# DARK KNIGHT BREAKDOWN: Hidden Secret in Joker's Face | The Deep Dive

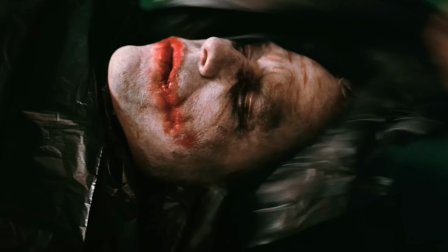1169s
Compared to the kitchen scene, now notice how the white and black makeup has melted off. He didn't reapply because he wanted to look like he's been dead for a while.
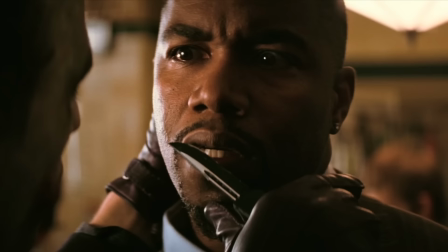1176s
But he did recently reapply his lipstick. it's bright red because compared to the last scene now he pushes his chin outward toward gamble
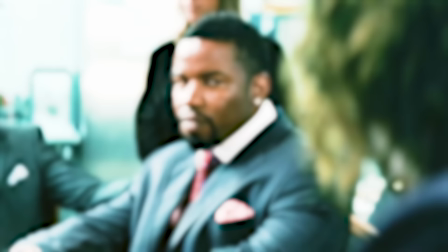1183s
to make him look directly at the scars and i just realized that the joker's word choice with gamble is a direct callback to their earlier exchange in the kitchen gamble
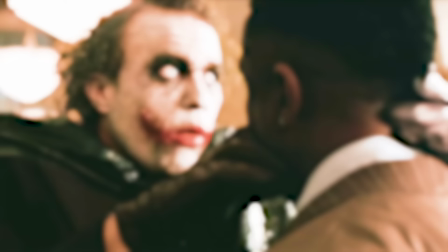1190s
called him crazy and joker uses the same word to describe his dad and really underlines
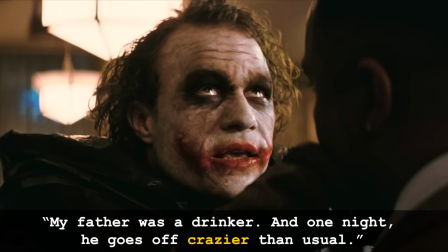1195s
it my father was a drinker
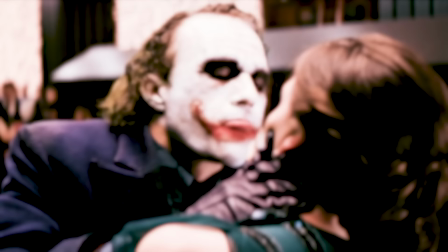1199s
and one night he goes off crazier than usual now of course the joker we learn later as an unreliable narrator he is making all this up and he is using gamble calling
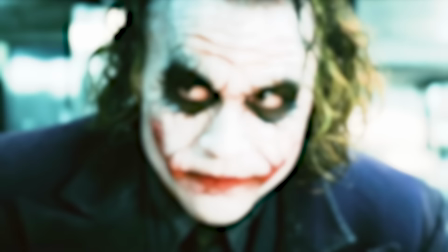1208s
him crazy before to paint his sob story about how he could be in gamble's eyes crazy and remember earlier he snapped no i'm not popping that t at the end of not
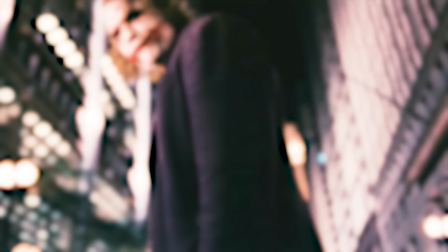1217s
and ledger pops the t here as well he doesn't like that not one bit not one bit there's just so many
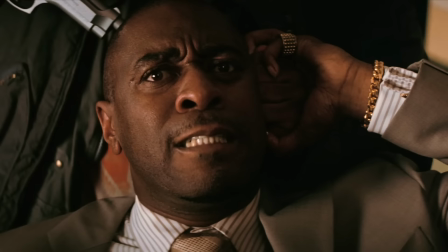1225s
little acting choices by ledger i'm just seeing now and as the joker heightens his story to gamble at the very end he shifts his eye line to gamble's lieutenant to reveal the story is not for Gamble,
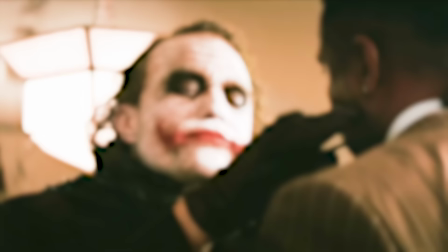1234s
it's for the guy he wants to try to recruit.
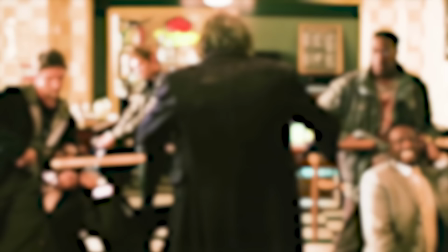1238s Why so serious?
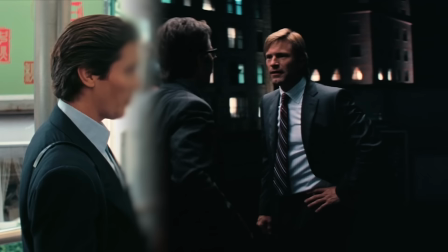1240s
Joker snaps a pool stick and drops it in the middle of Gamble's three lieutenants, which is exactly what Joker's trying to do with the three heads of Gotham, turning them against each other.
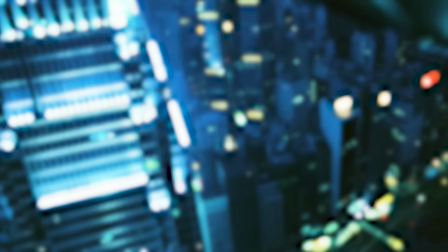1247s
Now, the Hong Kong section of the movie sometimes feels like Christopher Nolan just trying to do a globetrotting espionage sequence in the vein of 007, an excuse to shoot a massive city in IMAX.
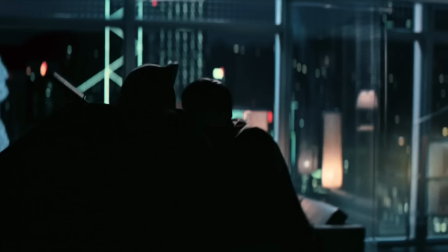1255s
But watching it now, I think we need it in the film to show the height of Batman's power.
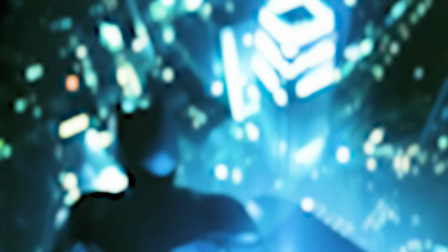1259s
Because in every other action scene in this movie, Batman takes a humanistic beating or outright loses and we need one insane supernatural victory from the Batman
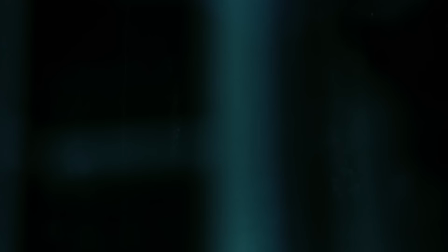1267s
a timed extraction from a skyscraper so that Batman has a greater height to fall from like when Batman plants the time bombs on the windows they count
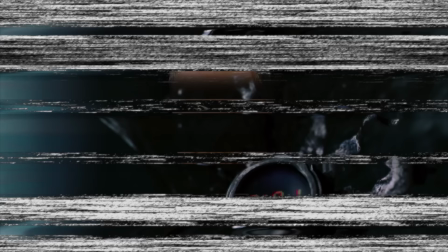1275s
down from 2 minutes and 23 seconds and in real time with film's runtime 2 minutes and 23 seconds later they detonate the plausibility here sells
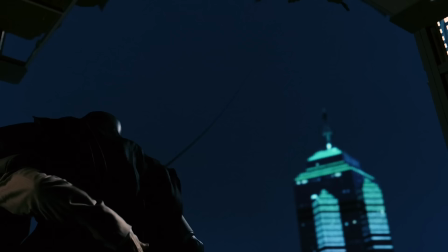1283s
the win Batman does this in real time and he uses a real CIA skyhook device to pull off an extradition for an American city's district attorney. Harvey and Rachel use Rico from Lau's bookkeeping to try all the mob leaders together. Judge Cirillo finds a Joker card in her docket.
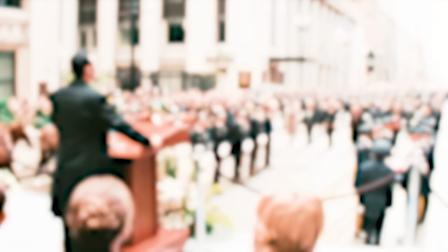1297s
Since they later find traces of her DNA on a clue, it means that someone close to her is in the Joker's network.
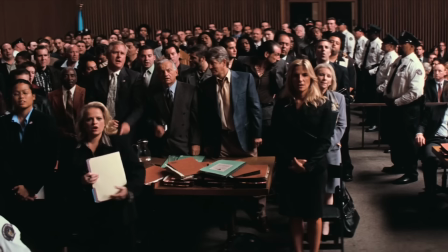1302s
The Joker, as we see throughout this movie, is increasingly becoming everywhere. And yes, while it's a bit of theatrics by Harvey Dent to try 549 criminals all at once,
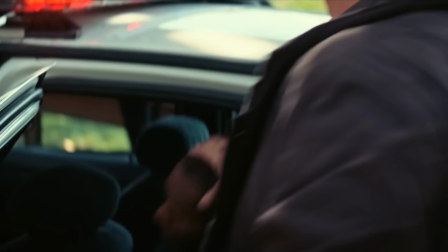1309s
Dent does this to stun these gangs with steep bail costs so that their operations cannot adjust fast enough.
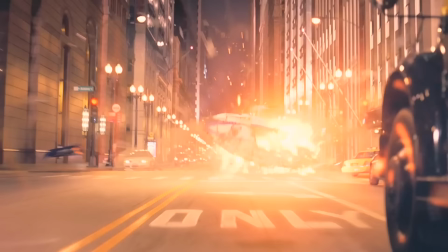1315s
It's clever, but it's also the kind of manipulation the Joker uses to overwhelm Gotham with crisis after crisis after crisis to immobilize the city again like every deck of cards
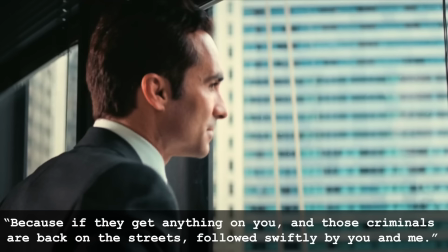1323s
this movie really has two Jokers mayor Anthony Garcia warns they get anything on you and those criminals are back on the streets followed
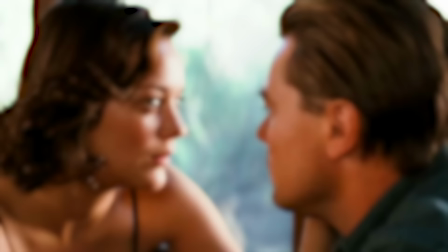1330s
swiftly by you and me yeah Nolan is really effective at jump scares as he proved an inception now this poor
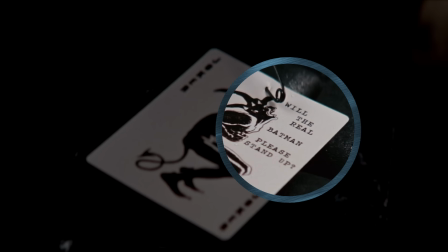1338s
guy is hockey pads from earlier Joker painted his face like this and he pinned a Joker card with the slim shady reference will the real Batman please stand-up Heath Ledger himself shot
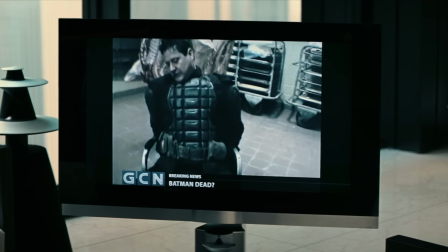1347s
this handheld footage of the wannabe Batman Brian Douglas and notice how he is killing him in a butcher shop with dead pigs hanging symbolism here being Joker's way of calling Batman a pig
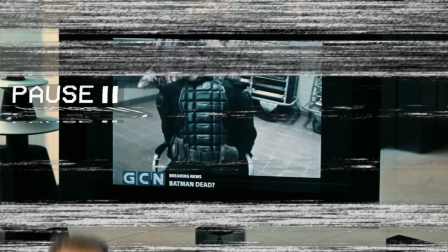1356s
Joker growls oh my god in addition to Ledger's terrifying voice if you listen a bit longer you can hear him
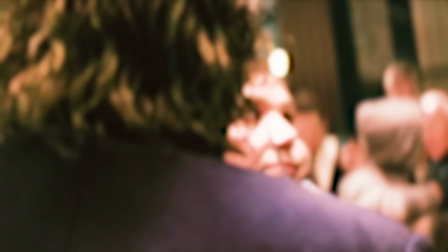1365s
again licking his scars from behind the camera the Joker is obsessed with people looking at him and he says the same words to Rachel later.
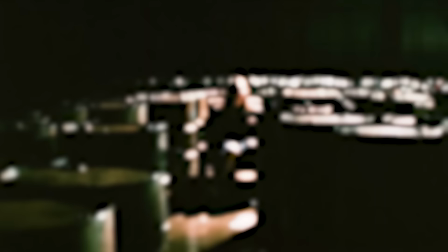1375s
So at this fundraiser, Dent meets Alfred.
Yeah, Rachel talks about you all the time. You've known her her whole life.
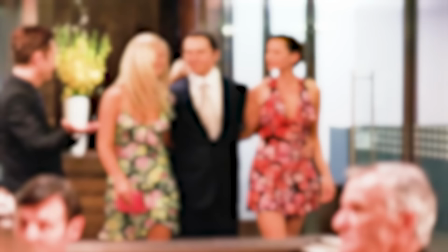1380s Oh, not yet.
Foreshadowing that Rachel's life will end by the end of this movie. Bruce arrives in style with three dates, heightening the two dates he crashed the restaurant with in Batman Begins.
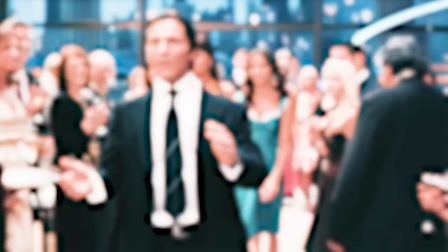1389s
Their dress colors with Bruce's black suit, some say, reflect the magenta, yellow, black, and cyan colors of the CMYK printers used for comic books.
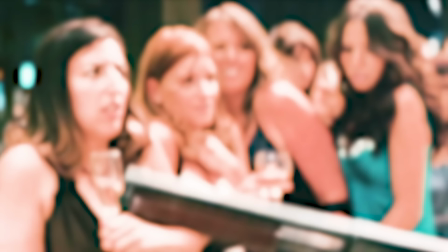1396s
I don't know about that, I just think Bruce wanted a peacock to play the part of a rich prick.
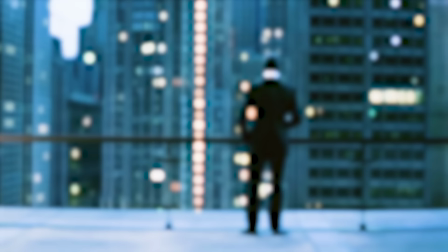1399s
Bruce tosses his drink over the balcony, and later, the Joker will also toss out his drink before Panama made a sit from the glass.
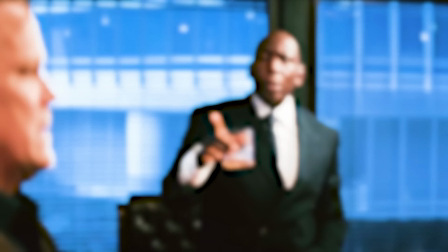1405s
Both of these men are playing the part of party goers, but actually probably hate being at parties.
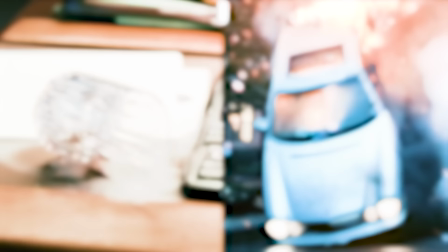1409s
Meanwhile, Judge Cirillo and Commissioner Loeb get assassinated, Loeb by poison, Cirillo by car bomb,
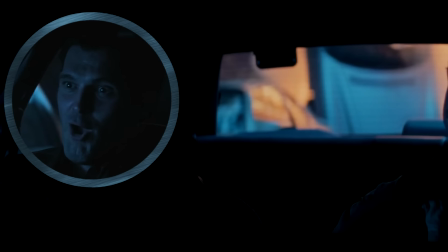1414s
though Cirillo really should have suspected these cops, letting her drive her own car and claiming to not know her destination.